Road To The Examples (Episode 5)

He's actually playing one of the main characters in the examples movie and next up we're going to be working on one of the scenes that he's in
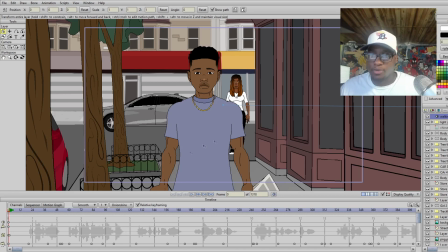179s
all right y'all so now we're going to work on the animation portion now this is the scene that i'm working on um with hey tony
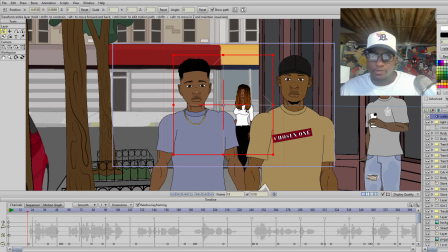185s
tv he's the one with the chosen one shirt on so um when i play this first bit of audio you'll know like you'll you can tell it to him so
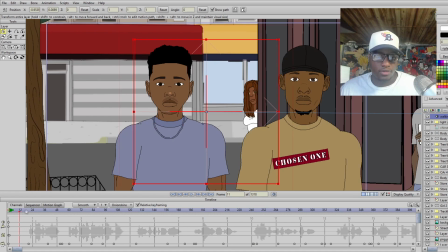193s
give me a second there's a lot of animation in this so it's moving kind of slow so here we go what's been up
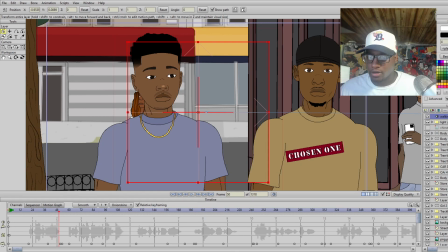202s with you man oh wait let me check and make sure the audio is on okay the audio wasn't on okay here we go here's the audio
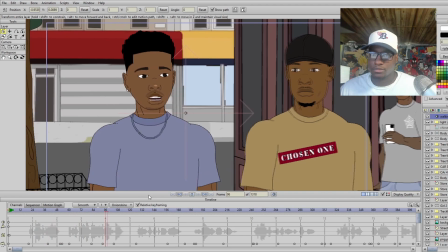209s what's been up with you man what you been thinking about doing now that we out of school man i just been focused on this money and trying
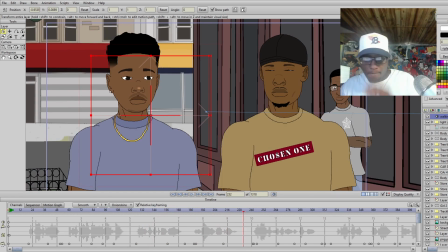217s
to stay out the house so that's his character and i'm excited to have him in the film but what i wanted to show
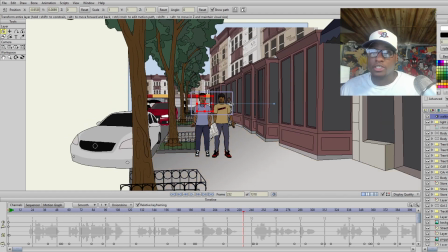226s
y'all about this whole uh setup is or what i wanted to show y'all about this whole scene is the setup so if we go back to the beginning
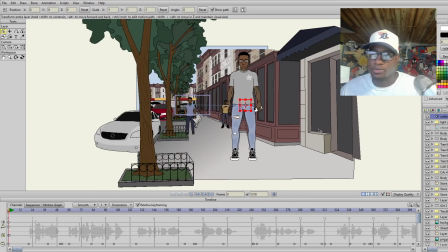235s
I have all these characters in here of course they aren't this size once I start animating but if I take all the characters out take all
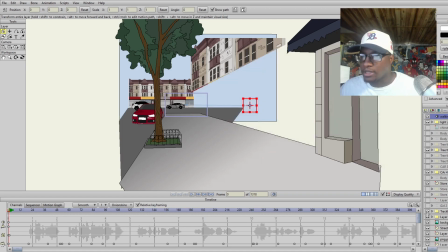243s
the foreground out there's a lot that goes into this this is why the the scene starts moving slow but what I do is I do everything piece
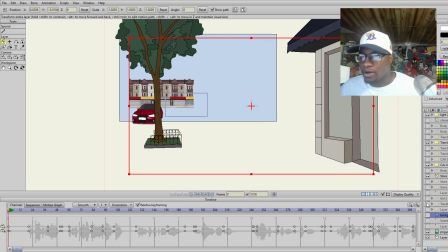252s
by piece so I start working on the background and the background is like sometimes I use like pictures from like stuff
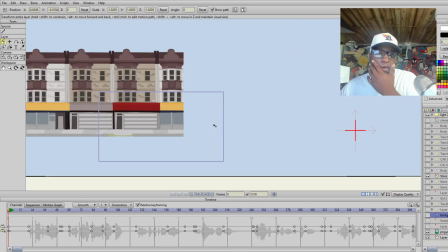259s
that I've already had done and stuff like that because it kind of it helps with it so like I drew this up a long time ago when I was working on lumen
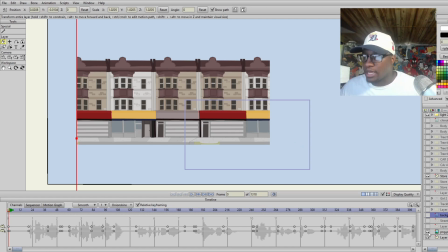266s
so that's I I use that like every chance I get whenever I need like a street
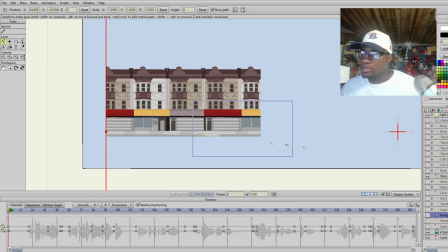270s
or um you know some buildings I'll you know keep that and put that in the background
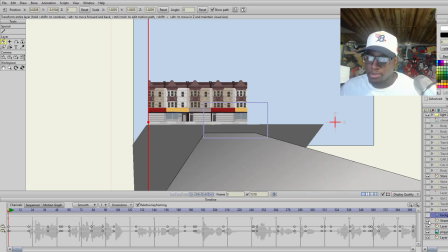276s
and then um I usually just build the background piece by piece so I put layer on top of layer as
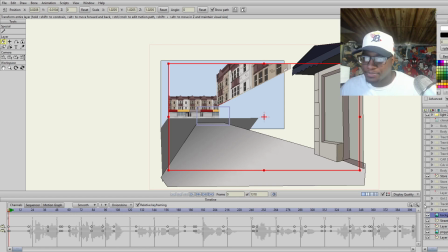281s
I add these different pieces of the background as you can see I use that picture again up there
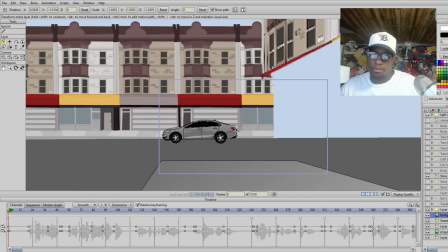287s
and then I'll add stuff by different parts so I needed a car to move in the background because
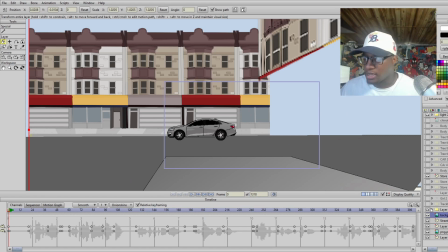292s
I'm trying to add like new stuff to every like every step of the animation like I don't want you to watch it and just see people walking and not see anything in the background I want the background to move to I want the people in the background to move in this movie I really want the animation to be on a whole different level so I got cars in the
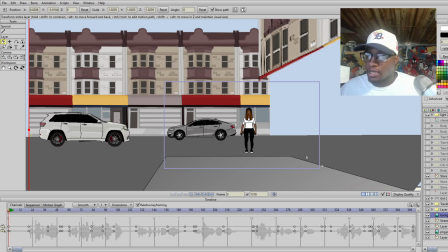310s
background so that when they're walking cars can drive by I got people walking in the background this character was drawn by Pitt TV huge shout out to him I
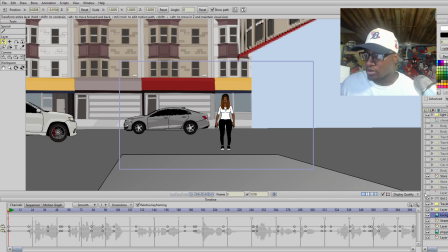318s
appreciate all the help that he's been doing with helping me with animation so that character is in there I think this is the the
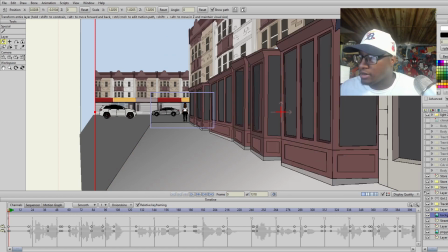326s
background to the building yet the backgrounds to the buildings that I have in here that they're gonna be walking past here's another background character
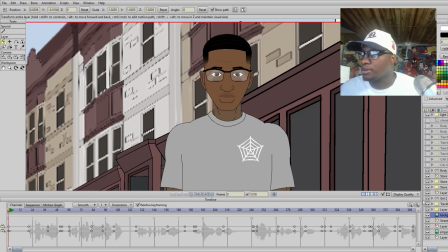334s
I'm actually drew him up for a different series I was gonna be working on but we never really got the chance to finish it but we still have everything
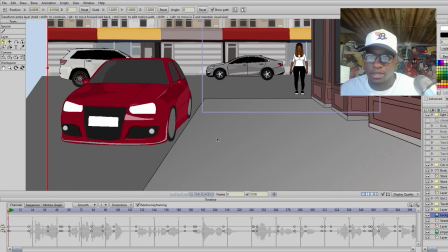341s
for it and then we got some cars in the background that
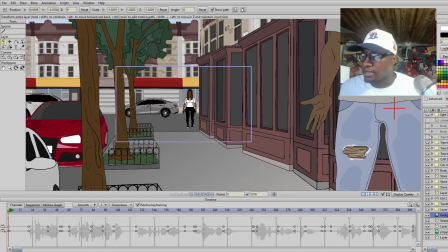346s
they're going to walk past as they go and then we added these trees that they got to walk past so as you can see as like i build
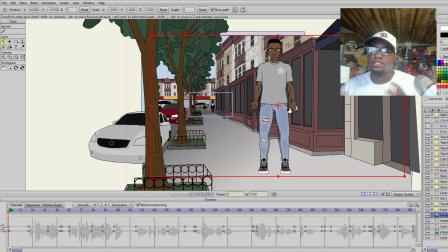355s
the animation it starts like it's just gets more and more like these trees
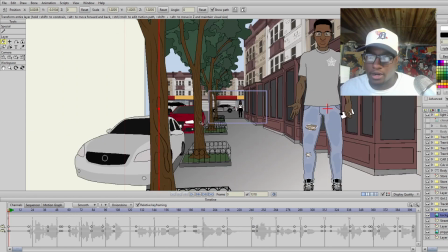360s
um added so much to the scene with them just being on the side right here and i just drew one tree and just you know copy and paste it and made it bigger so it looks
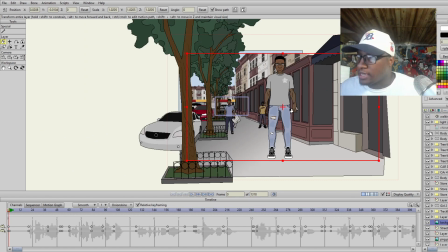368s
like they're walking towards the screen this way so then we add the characters what is this so then we add the characters and
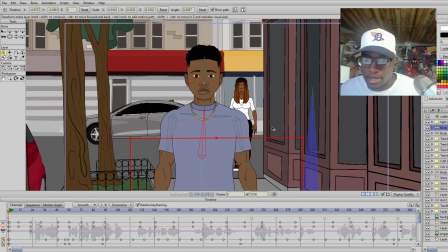384s
then we're all ready to animate so what I do when I start the animation boom once I I set
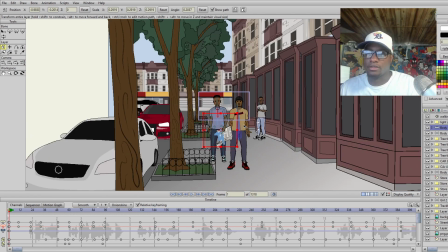390s
the I get to the first frame and then I just set all the characters up where they're gonna go and
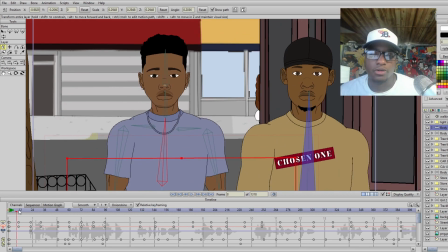396s
then I can go in depth and do a full like animation tutorial too if y'all want me to let me know in the comments down below but
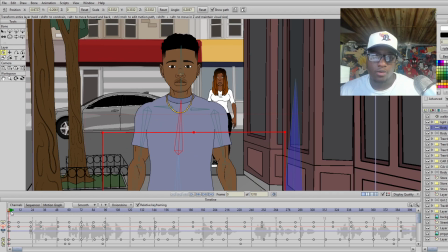402s
i'm gonna show y'all what i did for the background just to show you know um more with the animation i have her walking in
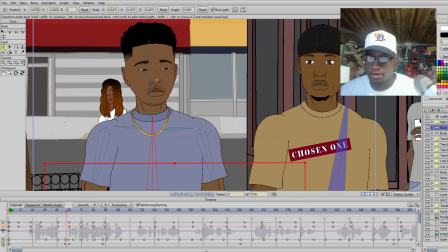408s
the background right here let me turn this down